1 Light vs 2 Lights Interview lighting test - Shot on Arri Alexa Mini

Okay for our second setup I wanted to simulate a room with no window.
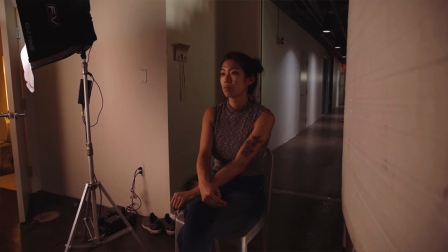[4:11]
So for this setup we waited until sundown and then we moved towards a darker part of the loft.
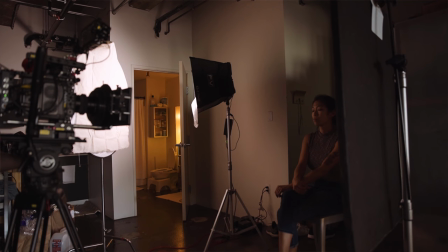[4:17]
So our first setup in order to create a soft quality of light we took our LED panel
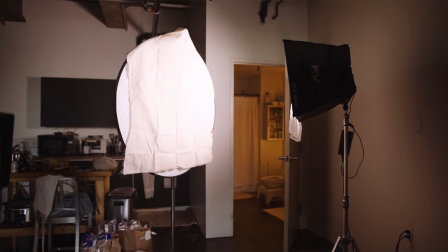[4:22]
and we turned it away from the subject and we shot it directly into like a 40 inch reflector. The only downside of this is that you lose some output from the light. So this is what it looked like bouncing into the reflector with one light.
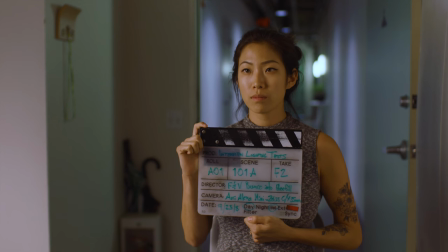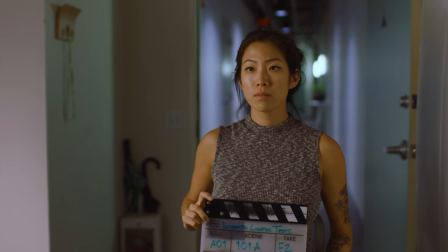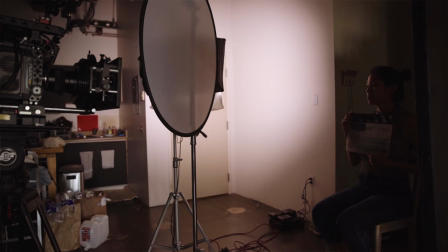[4:45]
Then Ray said we could make the light even softer if we bounce the light off the wall because if you bounce that two by one panel off the wall then the entire wall becomes your light source. That makes the light even softer.
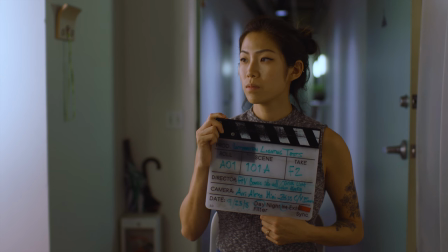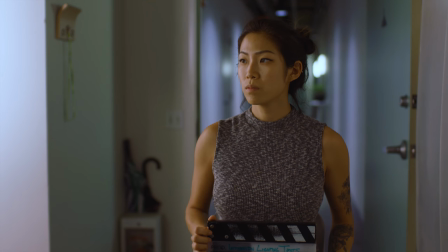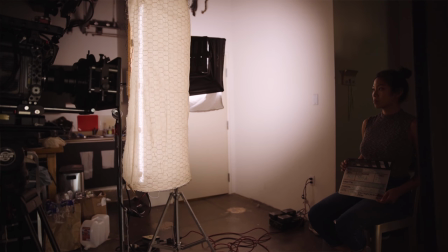[5:10]
And for the final setup we kept the LED panel bounced off the wall and then brought in the quasar tube to add more shape and filter the light.
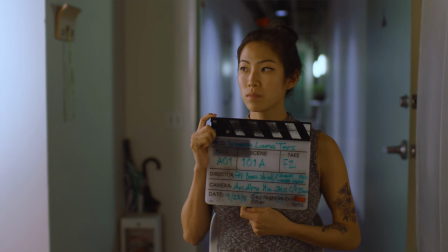[5:18]
Now this is our two light setup.
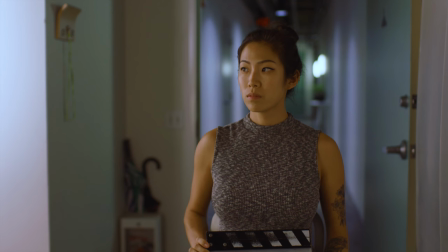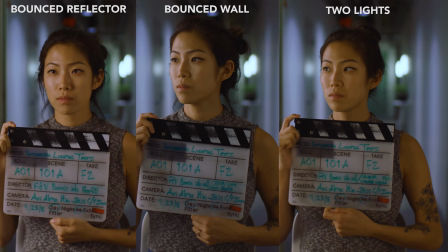[5:27]
So in this one we use three different variations. Here are the three setups side by side.
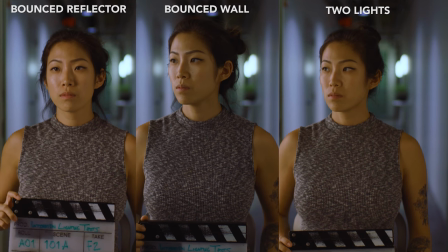Okay some tips I learned from Ray on this setup. Take whatever light you have and try to make it bigger and softer. It'll just create a more pleasing quality of light for the skin tones. Now how do we make it bigger and softer? One way is bouncing off a reflector. One way is shooting through diffusion like either through the translucent the trip shoot the light through the translucent part of the reflector or bounce it off a wall or or if you have a frame create a frame with some diffusion and shoot it through that just remember soft light is good for skin tone and a big light can be a soft light and a diffused light can be a soft light all right guys i'm going to leave you today with three
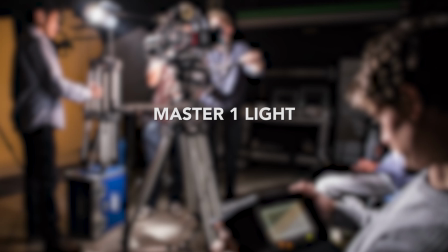[6:14]
tips that ray gave me on how to get better at light first master one light first build your light kit one light at a time get comfortable with one using one light and the last tip from Ray is pay attention to the real world when you walk into a venue
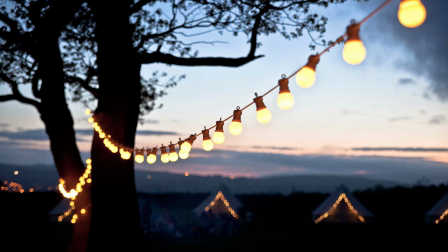[6:29]
or a room take a look at the lighting does it look good why does it look good does it look bad why does it look bad analyze your surroundings pay attention build your own aesthetic from looking at the real world then you can break down the principles one step at a time and then you can emulate that lighting in your lighting setups, in your videos, in your content. All right guys let me know what you guys thought about this video in the comments. Give me a comment, like, subscribe, a share, all that fun stuff. Maybe I'll do another video for you guys. Until next time.